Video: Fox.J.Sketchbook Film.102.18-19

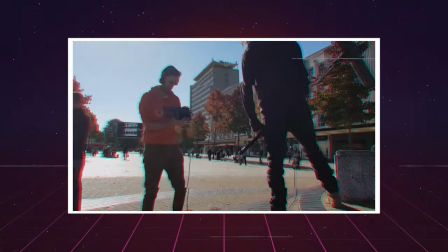For this sketchbook film, I will be focusing on the power and importance of sound design in relation to film and my own work.
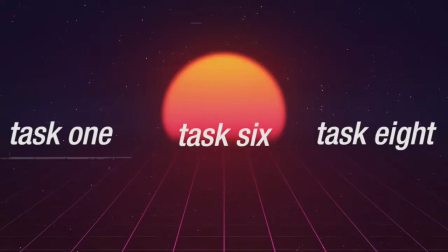Tasks 1, 6 and 8 combined enable me to understand this fully by
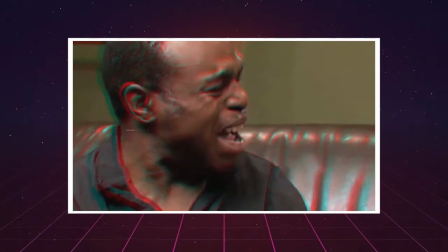demonstrating a similar process of importance when adding emotional value and realism to my sound pieces.
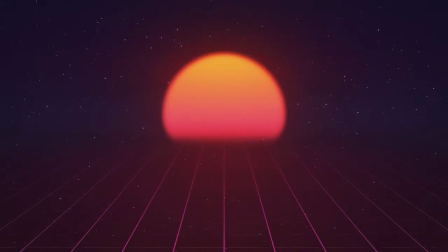All three sound tasks taught me about the importance of sound design.
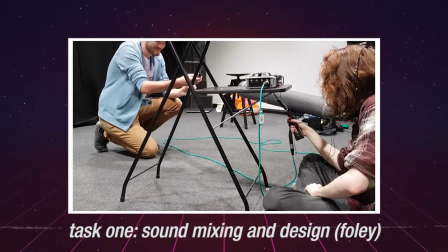The Foley task showed me how to recreate sounds, and then how to appropriately manipulate and mix them in accordance with the emotion and feel I wanted to portray.
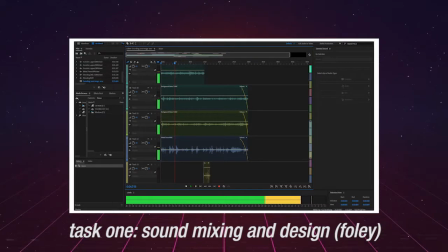I also learned how to layer sounds along with the theory of ADR, whilst beginning to understand how sound alone can tell a story.
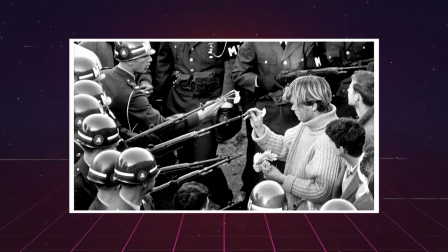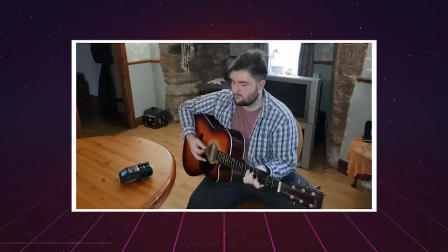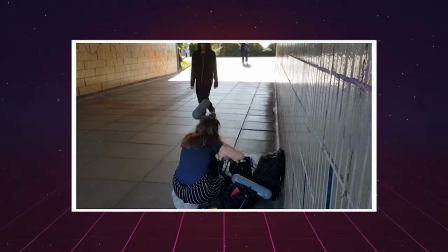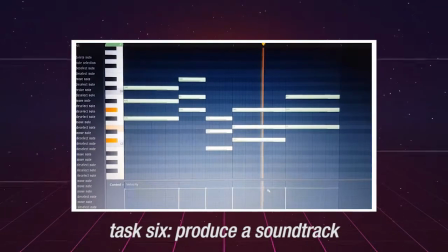This carried over to task 6, where I was able to compose an atmospheric soundtrack that mixed together different sounds,
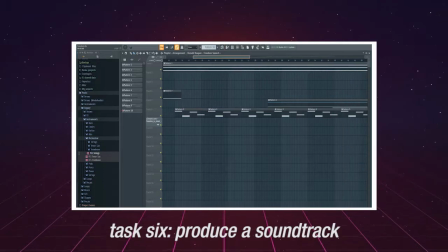instruments and voices within FL Studio to create a hypnotic aura which drew the listener in and created the dark mood I intended.
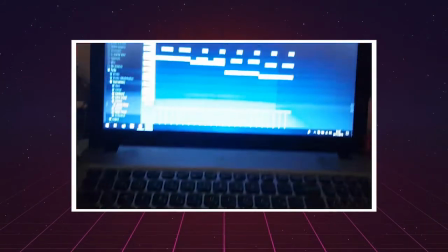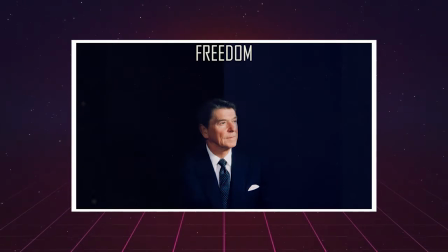Our founding fathers here in this country brought about the only true revolution that has ever taken place in man's history.
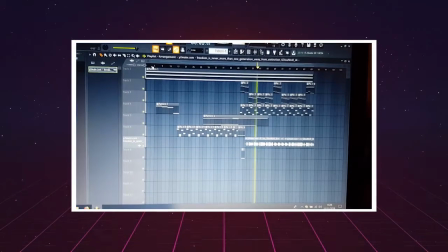Every other revolution simply exchanged one set of rulers for another set of rulers.
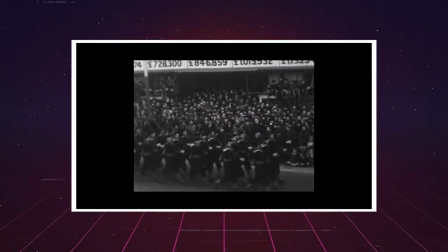This supplemented my Swifter project very well.
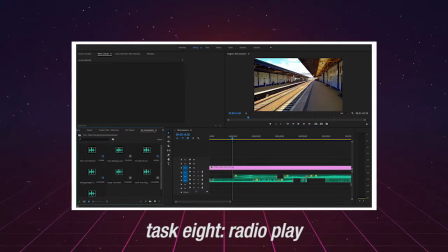Task 8 synthesized everything from Task 1 and 6, also allowed me to delve deeper into the storytelling capability of sound.
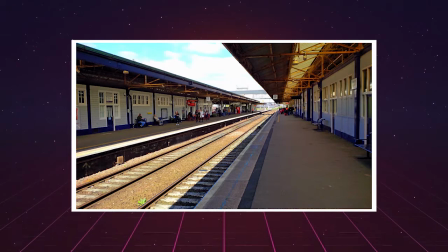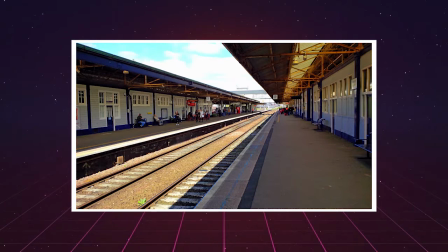Excuse me?
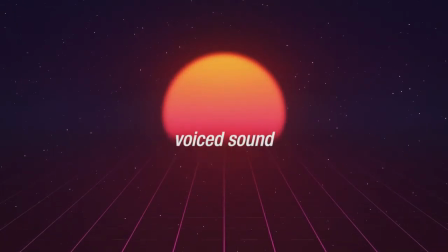Tickets, please. Excuse me?
Combined, my eyes were open to the importance of sound, and the common thread I found across all the tasks is composition.
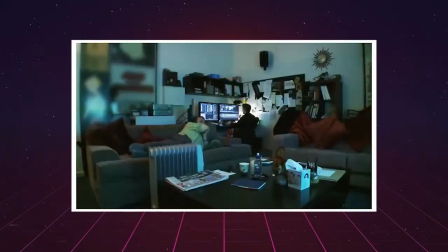The arrangement of a film is no different to the arrangement of a soundtrack, and they both complement each other.
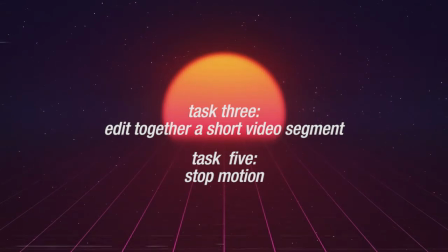In tasks 3 and 5, the music I used dictated the style, so I arranged each video in accordance to this.
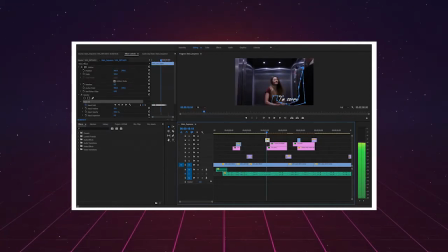In task 3, I made use of Premiere Pro's masking tools and blend modes to lighten up the video in interesting ways,
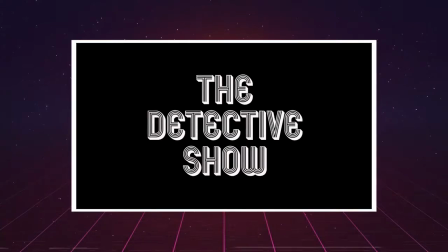as this is what the music called for. Similarly, I transformed task 5 into a homage of a 70s cop show,
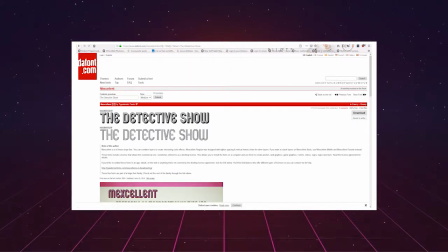reflecting tropes of the genre further by implementing stylistic font choices, as well as dulling the color grading in post to cement the intention,
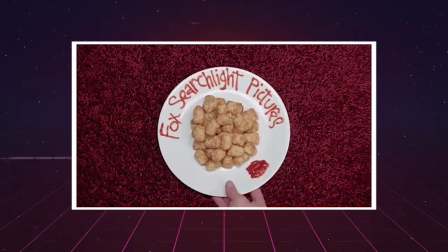purely because of the song, also with inspiration from Napoleon Dynamite's very original title sequence.
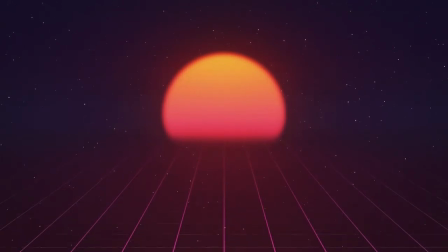Without the music, or different music altogether, complementing the images, these two tasks and the title sequence would not make sense. Music is what controls the mood, video is just an image to add to that mood.
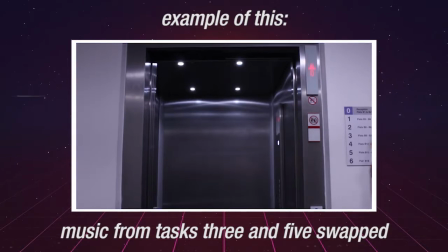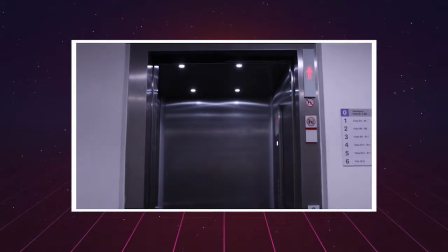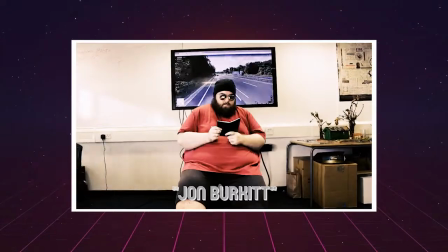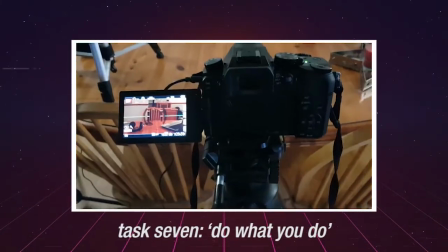Moving away from music, task 7 gave me a chance to create an eerie soundscape, using wind sounds at different velocities and pitches.
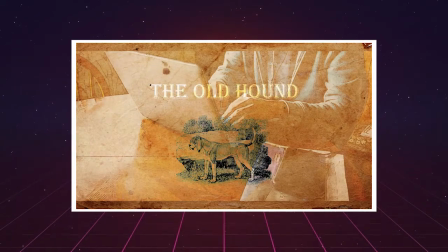The impact it had is clear to see.
A hound who in the days of his youth and strength had never yielded
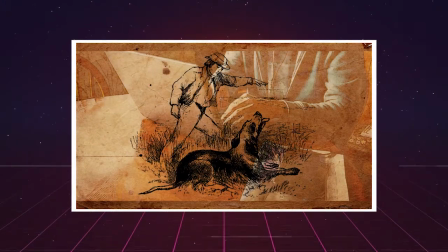to any beast of the And it furthers the point on how sound design can change the entire emotional value of a piece.